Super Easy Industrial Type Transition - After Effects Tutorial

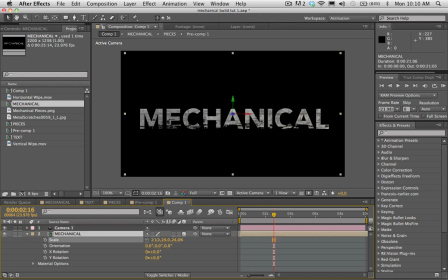(16:38)
Okay, let's see, maybe I'll drop this down just a little bit so we can push our camera in. So let's go to the very beginning at zero. We'll hit P on the camera layer, set a keyframe on the position. Let's go to maybe 8 seconds or so, and we're gonna push the camera forward.
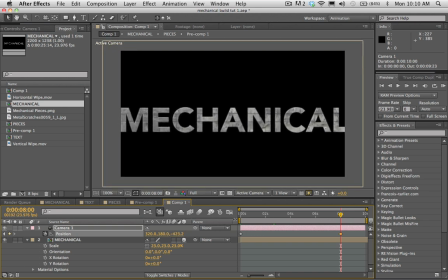(17:00)
That looks pretty good there. Okay, so now the camera's gonna be pushing in as the text transitions on, looking pretty good. The next thing I'm going to do, and this is what I like to do to a lot of my cameras,
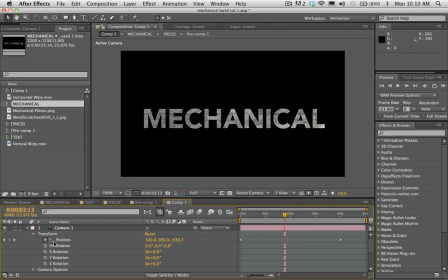(17:17)
is I'm going to go to my orientation options here under transform. I'm going to hit the option key or the alt key on the stopwatch next to orientation, and that's going to bring up the expression dialog. I'm going to type in wiggle, open parentheses,
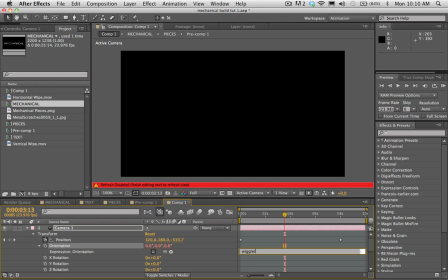(17:35)
let's go with maybe 0.5, 0.5. And what this is going to do is it's going to add a nice wiggle on the orientation as the camera's pushing in.
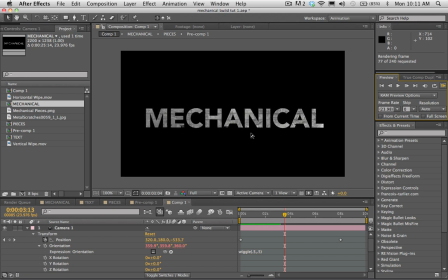(17:50)
It gives it more of like a handheld feel, which I like, because things can get kind of rigid when you're working with the camera in After Effects. You know, things can move a little too linearly. So this just adds a little bit of gentle movement to the camera.
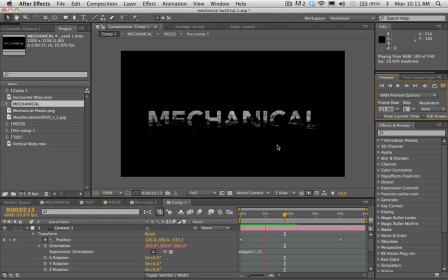(18:09)
And I think that looks nice. Okay, you know, a lot of times when I'm working with this transition here, I kind of wanted it to
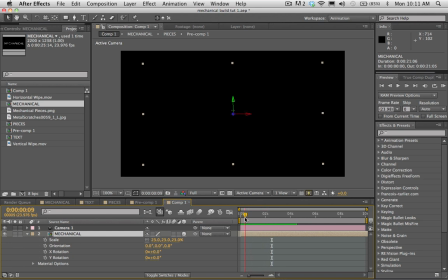(18:25)
start really fast and then get slow, because right now it's just moving at the same speed the whole time. So what I'd like to do before is, I go to somewhere around here, maybe when it's like 2/3 of the transition is done.
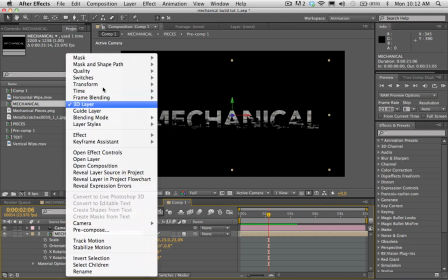(18:43)
I'm gonna right click on our mechanical layer, and I'm gonna go to time, and I'm gonna go to enable time remapping.
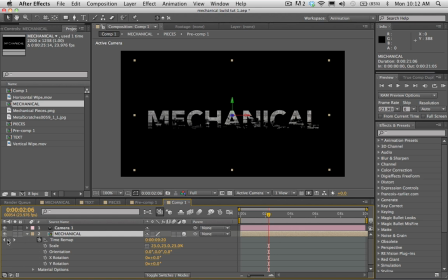(18:50)
And I'm gonna go ahead and set a keyframe on the time remap option there at about 2/3 of the way done. I'm gonna go to the beginning and set a keyframe at the right before the transition starts there.
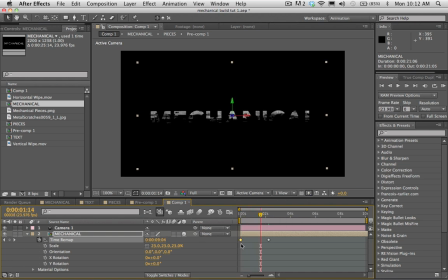(19:06)
And what I'm going to want to do is I'm going to want to drag this new keyframe that I made kind of close to the second keyframe there. I'm going to go ahead and hit B on the keyboard to move our endpoint now to that first keyframe there.
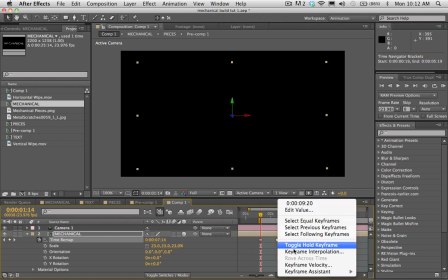(19:23)
I'm going to select this second keyframe here and go to keyframe assistant.
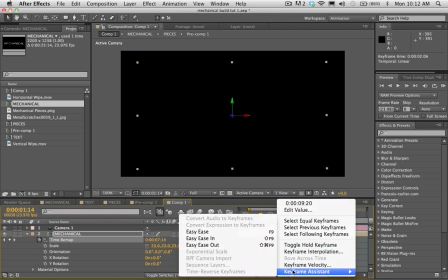(19:28)
Oh, I'm right clicking on this keyframe, by the way. So right click on that keyframe, go to keyframe assistant, and go to easy ease in.
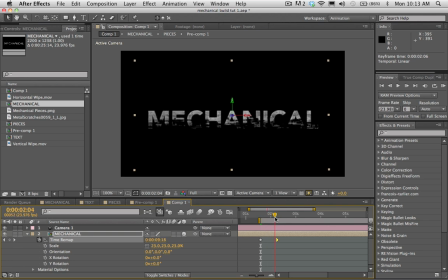(19:37)
And what that's gonna do is it's gonna have it start out fast and then kind of slow down as it gets to this keyframe here. So let's go ahead and check out how this looks here. So you can see that it's starting out kind of quickly and then it slows down as it gets to that keyframe there.
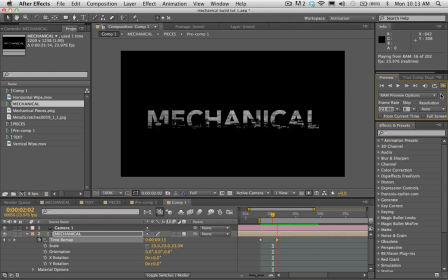(19:55)
And depending on the speed of your music and the edits, this might be a good option to bring your text in if you want it to be coming in a little bit quicker. That looks pretty good there.
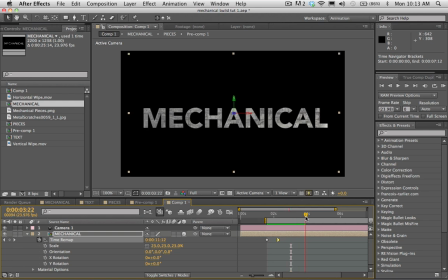(20:13)
Okay, let's go ahead and maybe a little bit before 4 seconds, we'll take this mechanical layer and I'm gonna hit P on it, and I'm gonna set a keyframe for the position. If I hit U now, I'm gonna be able to see all the keyframes that I have on my layer.
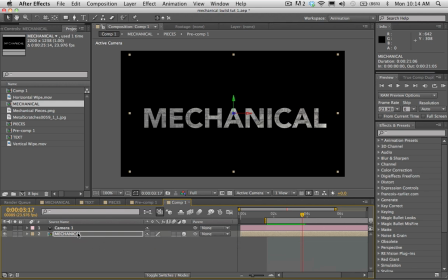(20:33)
So if you hit U again, it's gonna fold them all up, so just hit U. And we'll be able to see all of our keyframes that we've got. I'm gonna go ahead maybe 6 frames or so.